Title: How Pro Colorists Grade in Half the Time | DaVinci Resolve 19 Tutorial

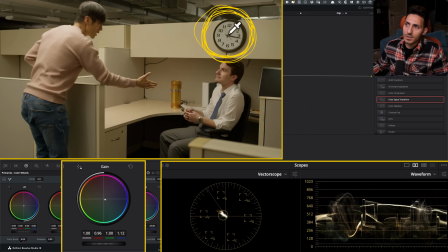742s
But even if basically I'm looking at the clock and I think it's starting to look not bad. So this is looking pretty good. This is looking pretty good.
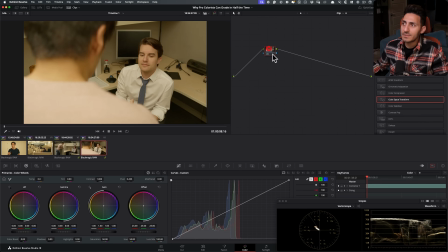753s
So let's just say if I want to keep it here. Guys, always remember one thing. Respect the environment. So like when you're balancing your shots, don't just like go overboard, because always remember like what kind of lights were they under? So if they're actually under fluorescent warm lights, they're gonna lean a little bit toward that green and all that.
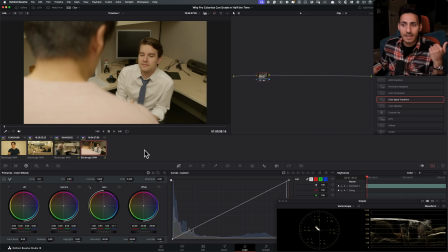772s
So like don't pull that out, because then you're gonna just pull the character, strip the character of like the actual scene. Okay, so that's another very important thing. Now when I go from this shot to this shot, it looks like this shot is just a little bit brighter than this shot right here.
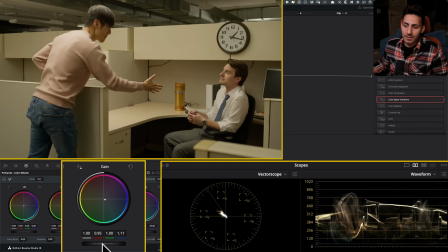786s
So what I want to do then is I want to go in my gain and I want to pull this up a little bit.
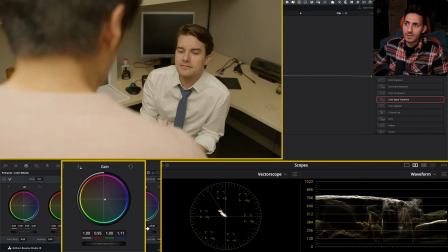791s
And now if I go from here to here, they're starting to look pretty good. I'm just looking at my dude right here, my main guy.
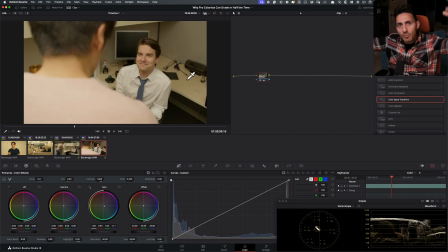797s
And for close-ups, there's always more love. There's always more punch. So anytime, whether you're listening to me or any other colorist, they're always going to talk about if you think about Mad Max interview with Eric Whip that I did, like they'll always talk about when they go to close-up shots, they just add a lot more punch and they basically raise the exposure a little bit from like wide shots.
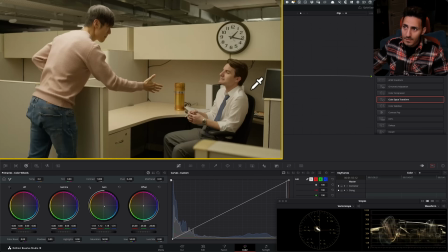819s
So then we really just are drawn to whatever they want to show us. So that's why I didn't want to like basically bring him down in this shot.
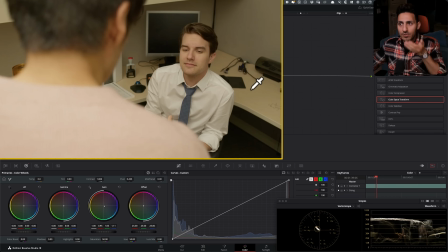827s
I wanted to bring this shot up. So then I don't lose that punch that I'm getting in this shot. Okay.
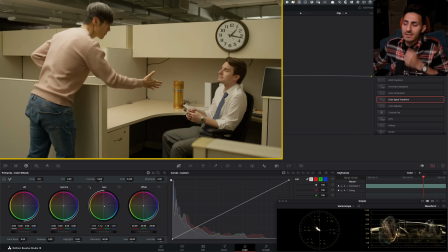832s
And now we're starting to look pretty good. I mean, the rest of it is looking pretty good. I feel like I can even bring it up a little bit more.
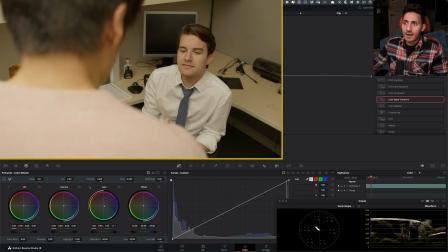838s
Let me go here. This looks good. I feel like contrast-wise, this has a little bit more contrast than this shot.
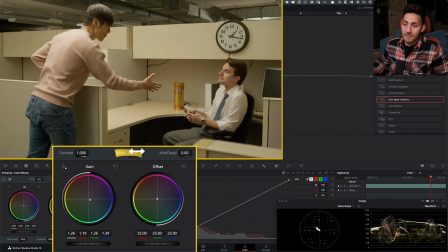844s
So then in that case, what I want to do is I want to click right here. I want to type in 335, which is going to lock in my 18% gray, especially when you're working in DaVinci Wide Gamut.
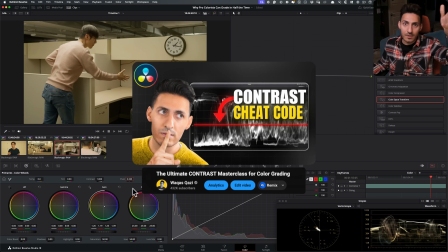853s
If you don't know what I'm talking about, the contrast video has the answer. Link is in the description.
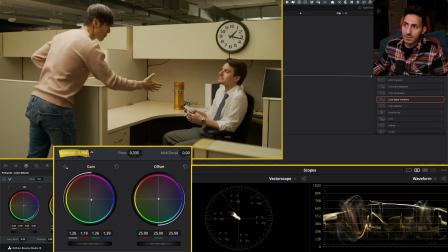858s
And then what I want to do here is I want to start like just cranking the contrast a little bit, not too much. So now if I go from here to here, I think maybe we've gone too far. So let's pull back a little bit.
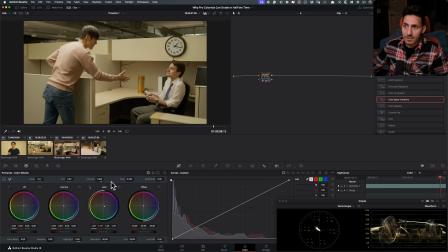868s
And this is looking much better. This is looking a lot closer, okay? So I'm gonna just, for now, leave it right here. And our balance is done. Exposure is done. Contrast is looking good. We're going into the second phase. And let's just keep it right here for this. And then I'm gonna go ahead and create a node right here.
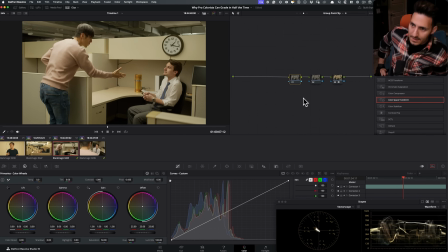887s
I'm gonna create another node right here. So the first thing that I want to do is I want to create split toning using my custom curves. So that is like the most traditional way to create like your teal and orange.
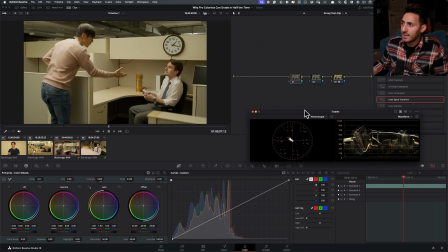898s
And once again, what we learned from the last shot that we worked on, we're going to lock in our 18% gray.
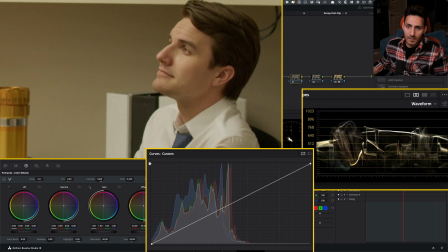905s
So what I'm going to do is I'm going to punch in here. I'm going to click right here to lock that 18% gray. And then what I want to do is I want to, first of all, work on my actual overall contrast.
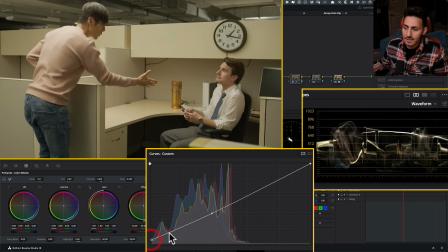920s
So I'm going to raise this up a little bit like this. And then I'm going to start creating something like that. And I'm loving how I'm getting these super nice matte shadows. And then on the top end,
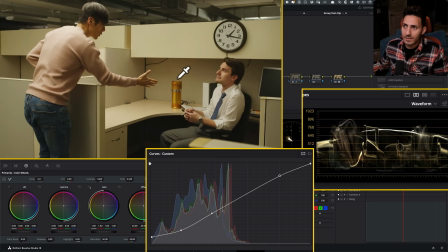939s
I don't want to do anything crazy. So even that is really, really nice. I mean, right there, we're ending up with like a really fun look.
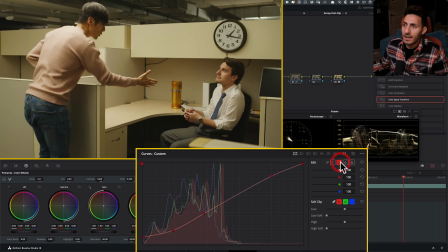946s
So now I'm going to break this chain and we're going to create that teal and orange. So I'm going to click right here and I'm just going to take this point right here and I'm going to drag it down a little bit. Okay. And see, it's like locking in.
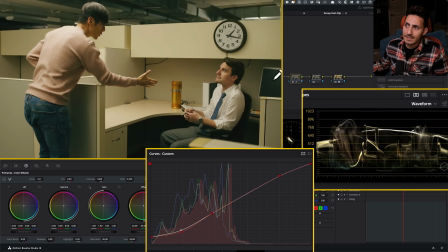959s
It's not messing with my skin tones and it's only adding like that, the matrix teal, like down here and like down there. You see like how it separated it. And then what I'm going to do is, do I have to like raise that up a little bit up here?
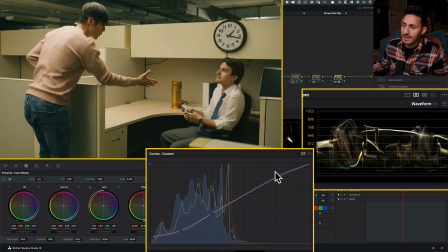974s
Not a lot, but it does help. And then in the yellow, I'm actually going to pull this down because what that's going to do is that's going to give me this sort of like milky, like cream color right here that looks really nice, even in the shirt.